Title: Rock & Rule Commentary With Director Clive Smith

And the fact that we played with visuals like this, like Cindy's bottom squeezing out of the vent,
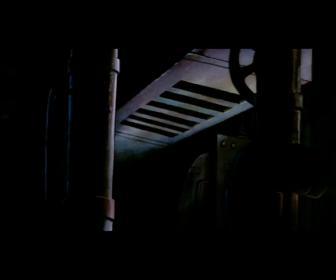[37:25]
and that earlier scene of Omar and his friends under the influence of the Edison balls,
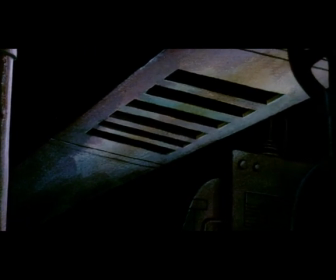[37:31]
pushed the film out of the kids' realm and unfortunately between the cracks.
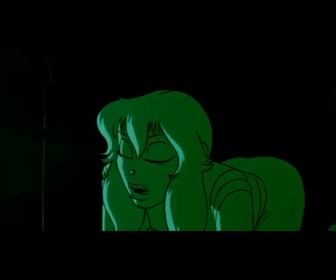[37:35]
No pun intended, sorry Cindy, because there really was no market for adult animation at the time.
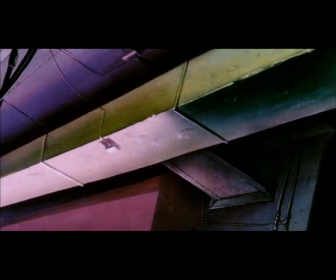[37:42] Just keep your lips zipped and stick with Cindy. We're on our way to the Twilight Zone.
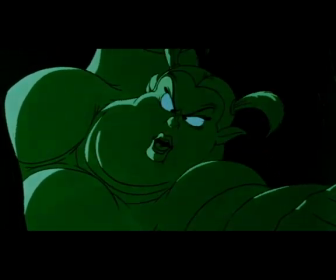[37:49] It's just like Toad says. There's wackos out there just waiting for sweet young things like you. Let's go!
So this is a visual break for us. We just, obviously a very monochromatic look here while the girls are in the vent.
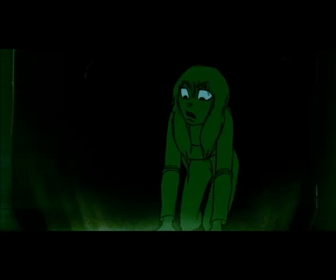[38:05]
It also gives us an opportunity to reveal Mock's plan. And we revisit the computer that we originally saw in Mock's car.
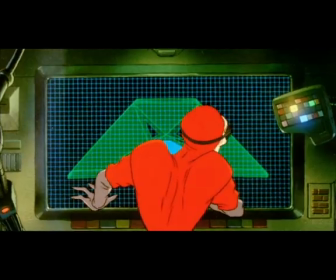[38:13]
We now see his giant computer and where he works in his lab and how he figures out all his dastardly deeds.
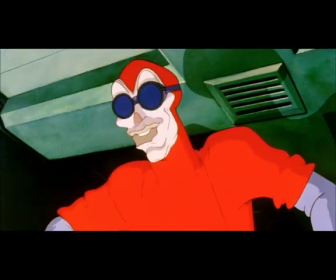[38:22]
And it also sort of starts to set the stage for the finale and start to construct a
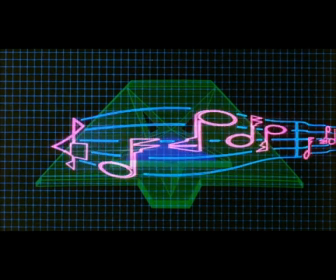[38:28]
kind of a logic and a code that would make sense at the end of the film.
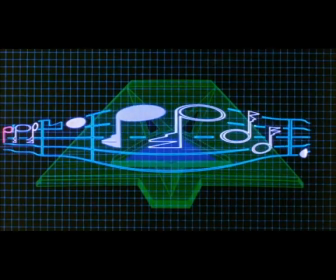[38:34]
This was done again using slit scan and using the computer-generated computer image.
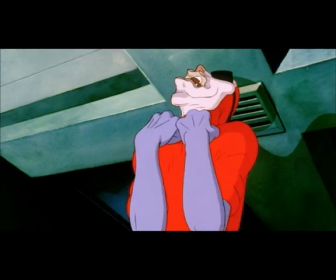[38:42] Yes, my beast, their nightmare, all mine, for a song.
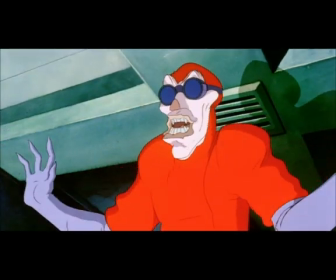[38:50]
Mock is starting to look like the animator here, by the way. Or did the animator start to look like Mock?
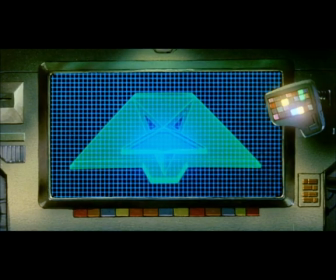[38:56]
I can't remember.
You can be stopped. There is a force which can send the being back.
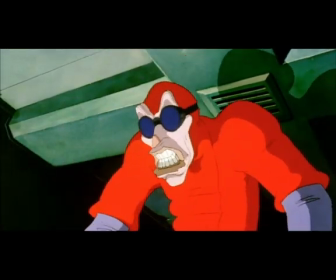[39:03] Send it back? What? Where?
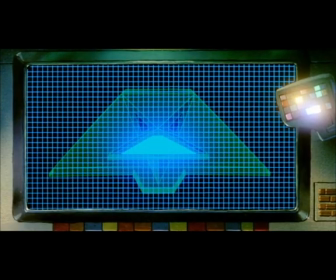[39:06]
The voice of the computer was really thought of as being like a female HAL from 2001.
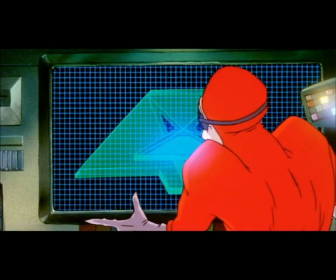[39:13]
It was that kind of quality we wanted, that kind of very relaxed and almost sort of neutral voice.
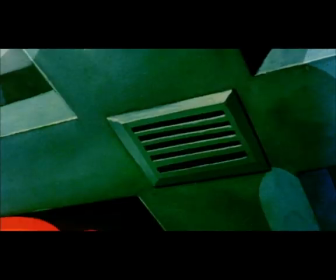[39:18]
And it's the voice of Sam Langevin. And she participated a lot in the animators' workshop.
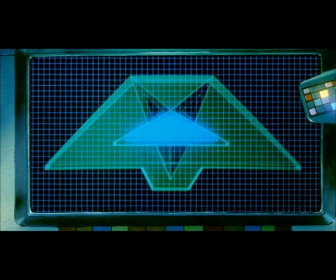[39:26]
So we would have these actors' workshops with the animators playing their
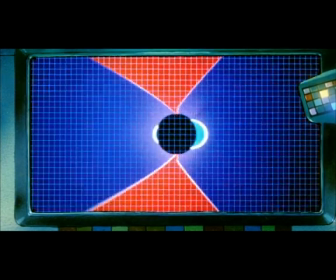[39:32]
characters, and she was doing a sort of an acting class for everybody.
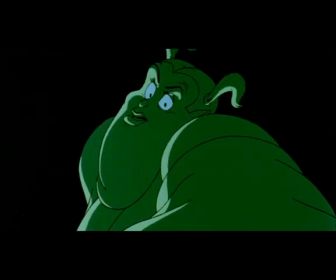[39:40] Who can stop me? Is it the girl?
So this, of course, was all very sort of key story elements that we're trying to seed here
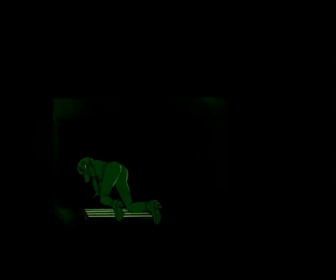[39:49]
as we build up the logic of what Mock really needs.
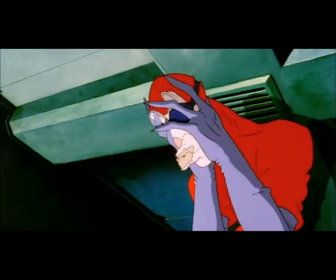[39:53] I know. One voice, one heart, one song. But who is it?
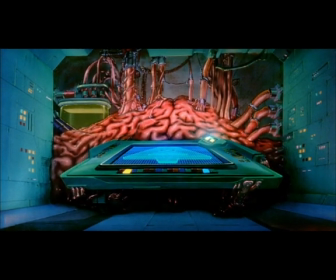[39:59]
The gooey stuff back there behind the computer represents the brains of the computer.
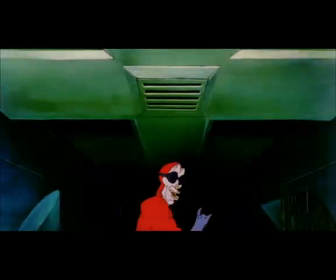[40:04]
We designed it sort of to take the form of real cow brains because of the ideas that we were having for the beast in the finale.
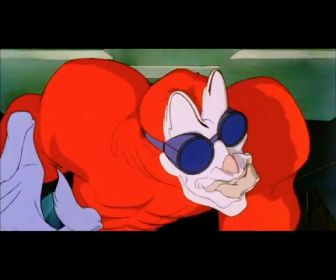[40:11]
The emergence of the beast sort of ties in very nicely with that.
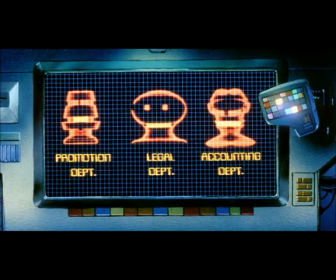[40:17]
Now, we were constantly being harassed by business affairs over legal issues and things concerning the writing,
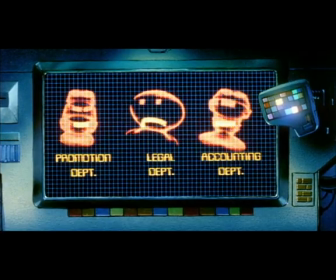[40:25]
the ideas, and the budget. So we thought we'd put them in the movie as a tribute.
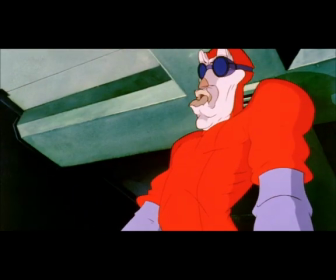[40:31] Wars have been started for less. When I want your opinions, I'll give them to you.
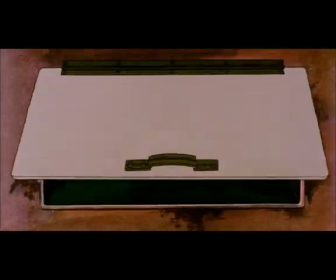[40:36]
That was my line, but I think it should have been Patrick's.
We're in the clear.
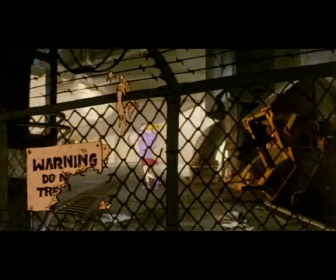[40:42] Come on, doll. Let's score a cab. Whoa. Right behind you.
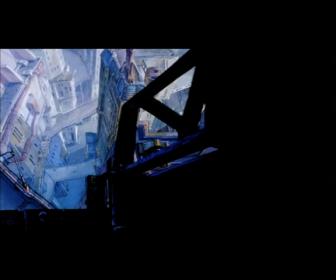[40:50]
So now we segue into another view of New York,
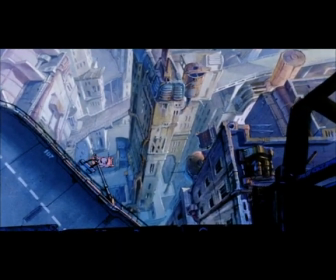[40:53]
which gives us an opportunity to see how it's structured and the fact that there's all these hover vehicles and
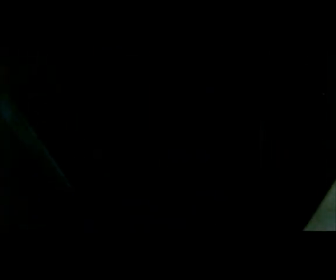[41:00]
strange architecture that's somewhat organic and somewhat
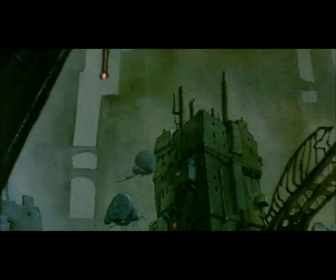[41:05]
mechanical.
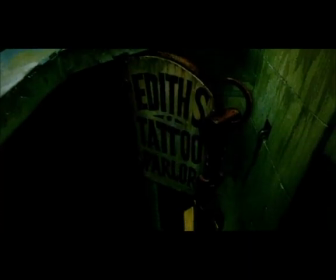[41:10]
We didn't want to stage the earlier concert in New York because it would have been overkill,
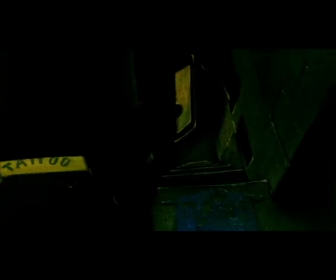[41:15]
so we've done it with like a radio announcement and just little bits of information that we give away here and there.
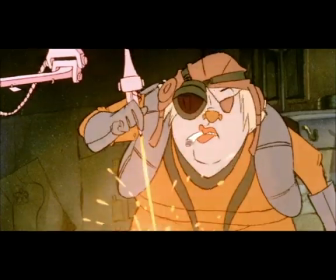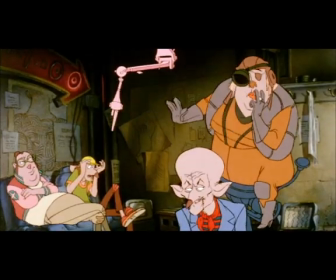[41:27]
This is a favourite scene of mine.
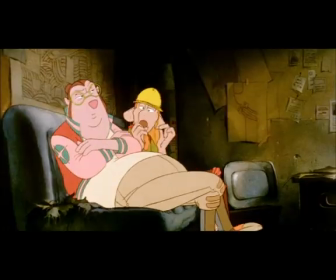[41:29]
This is Aunt Edith. This is Diz's auntie. And it's played by Catherine O'Hara.
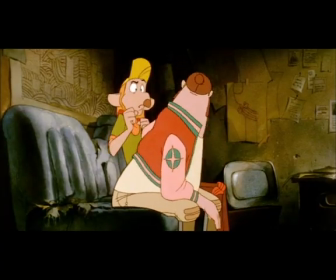[41:35] So that's your real name. Dry up, Stretch. Ooh, touchy.
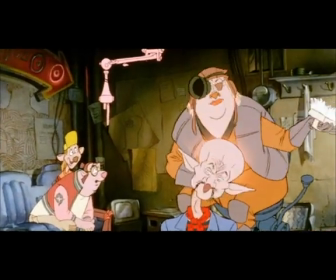[41:40]
It's interesting because Frank at this point was really getting Omar's James Deanish performance down.
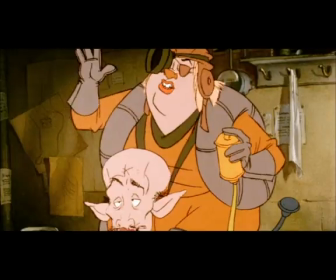[41:47]
I mean, to the point where there are certain shots that almost had no animation at all, except maybe just a hand moving, because he was playing it very, very cool.
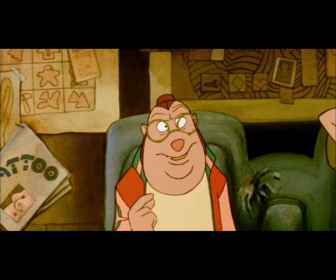[41:57] We're a band, right?
And these guys are obviously very excited and on the case.
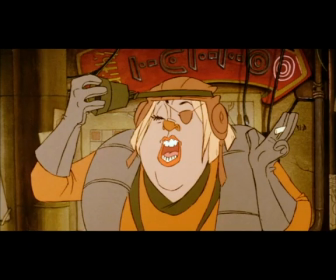[42:03]
And he's just trying to be so cool.
Because she ran off with Muck without saying goodbye?
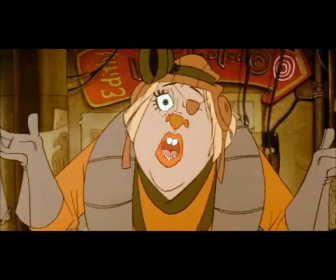[42:09] Because he's a big star and you guys are just wishing?
Catherine's performance is wonderful.
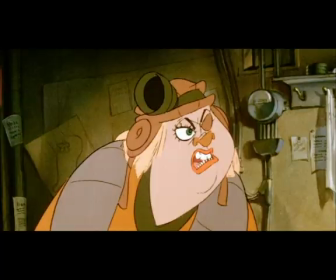[42:13] We're concerned.
It's also a very important scene because it gets the boys on track, gets them on the scent, basically, of Angel.
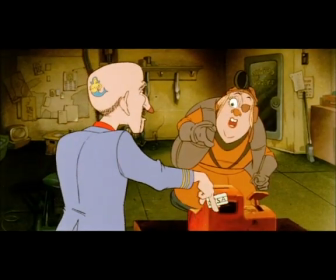[42:22] You never told us we were concerned. Is it saltwater proof there? Oh yeah, if it gives you any trouble, come on back.
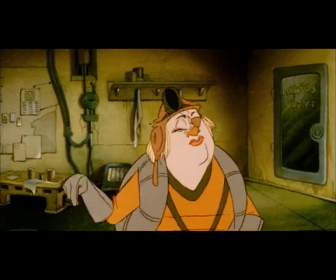[42:29] Okay guys, I can't tell you much about Muck, but I can tell you about Cinderella.
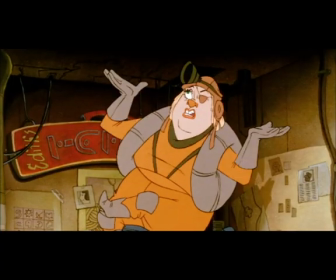[42:34] Oh, are you gonna tuck us in too? Relax, Oscar. I was just beginning to like you, you little scumbag.
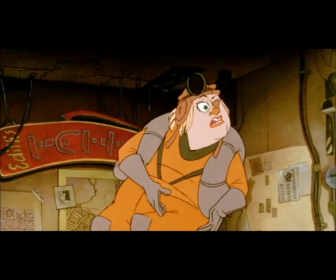[42:40] Like I was.
Now that's Chuck Gamage's animation of Edith.
A couple of guys who work for Muck.
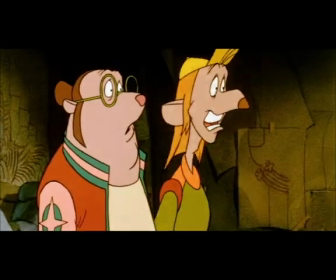[42:45]
I think she's fabulous.
Toad, Cece, and Slip? Yeah, close.
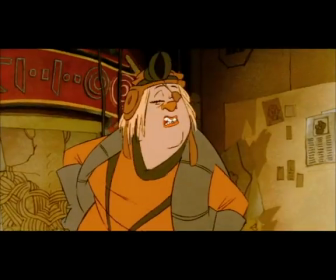[42:50] So where do we find her? I know she hangs around an uptown club. What does she look like?
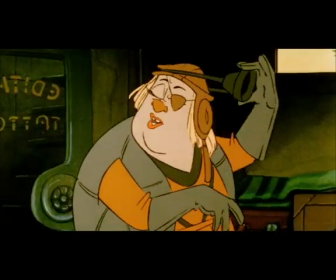[42:55] Sorry, Alphonse. Everyone looks the same through this thing. But she's got a winged heart tattoo.
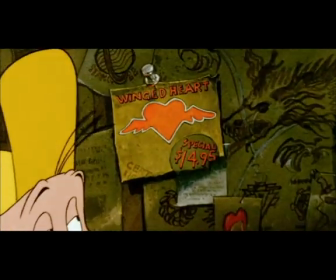[43:00] My $14.95 special.
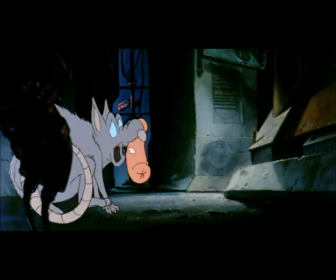[43:07]
So here's the sailor leaving Edith's. This French-Canadian seaman was animated by Larry Jacobs.
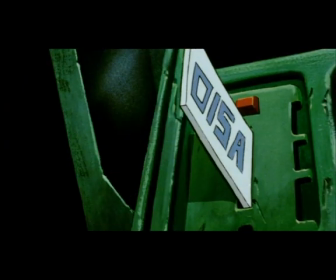[43:16]
And he's a minor character, not Larry Jacobs, I mean the sailor was a minor character.
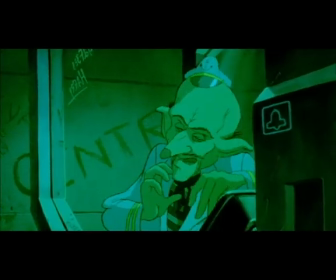[43:21]
He's serving good purpose. Having heard the conversation in the tattoo parlor,
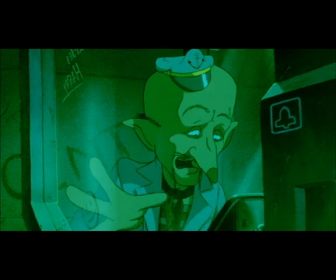[43:27]
he's now able to connect the good guys and the bad guys and get the schleppers onto the trail of Sister Schlepper and Angel.
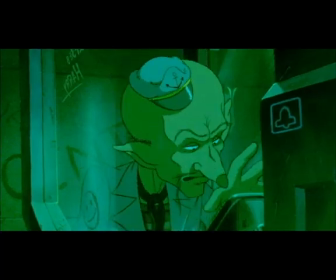[43:34] I'm on the level. To prove it, I got some scuttlebutt for you. Now, you set your sails for this joint downtown.
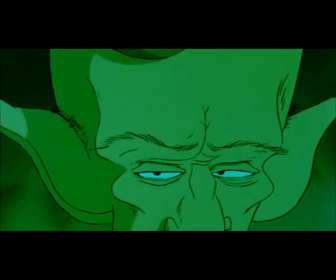[43:42]
I can't say enough about how important a part music and effects and ambiences play in a production like this.
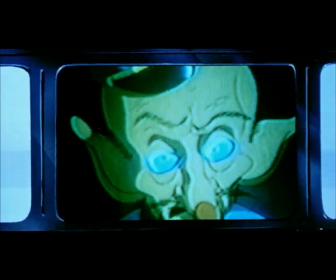[43:49]
An animated film has no live sound, it has no production tracks,
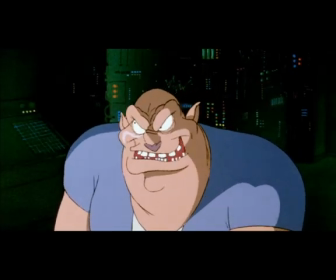[43:54]
it has nothing from location because there aren't any locations.
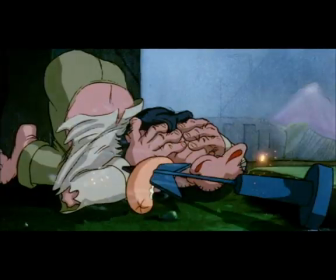[43:59]
So everything is built from the ground up, and every background ambience, every room tone, every effects have to be created.
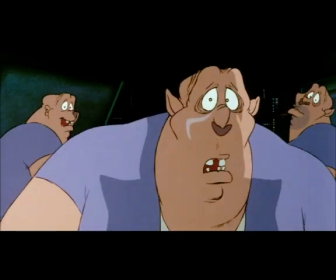[44:08]
So we had a fairly extensive editorial and post-production team. Trish and David produced most of the music. Tom Joran, Robbie Kirkpatrick headed up the editing and sound division.
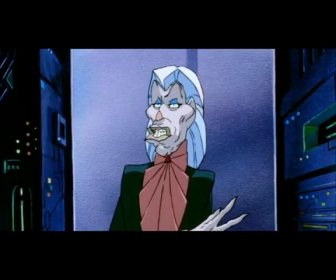[44:23]
And the final mix was overseen by Paul Quigley.
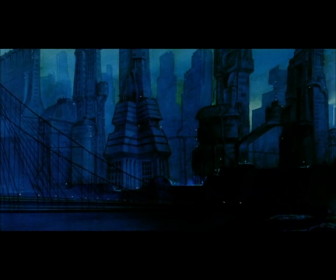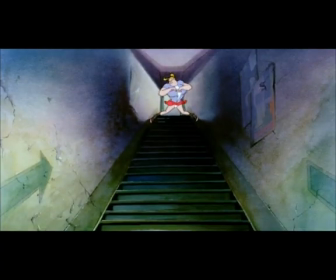[44:32]
So the idea of Club 666 was to create a venue with a theme or characteristics
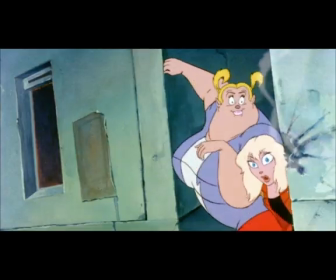[44:39]
that were kind of alien but also unique and also a little familiar too,
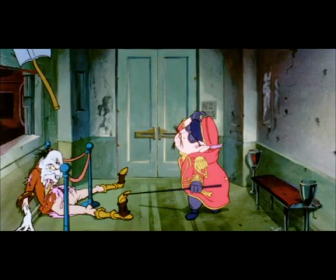[44:44]
because obviously we've got to feel this is a lived-in city that we recognize.
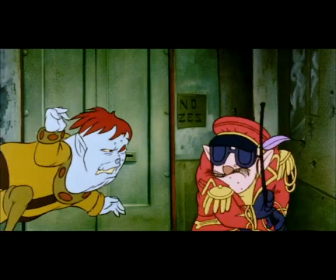[44:52] Attaboy, Sonny, no prisoners. Okay, let's go.
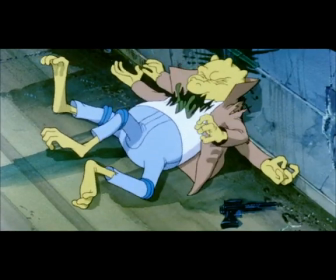[44:58]
we came up with this idea of anti-gravity club. It's Ken Stevenson who oversaw the production of this.
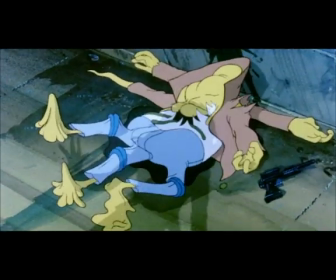[45:05]
And several animators, different animators, animated dancers,
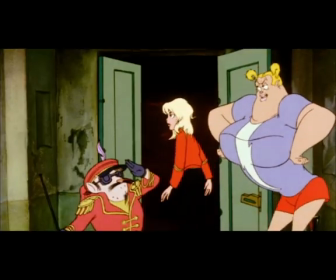[45:10]
and doing different routines, different characters at the bar, characters jiggling,
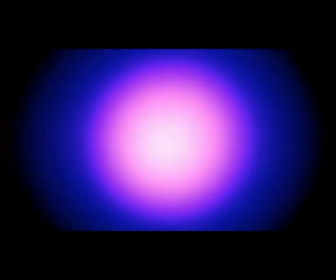[45:15]
characters doing nice little dance cycles, and worked up vignettes, according to a storyboard.
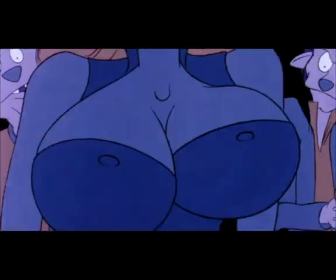[45:23]
Now, all of these separate elements were then shipped to Montreal,
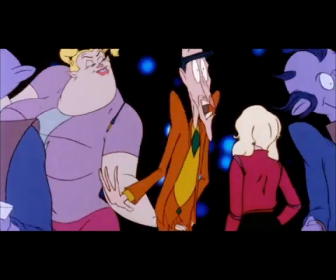[45:28]
where we had a camera operator there who used an aerial image camera to put everything together.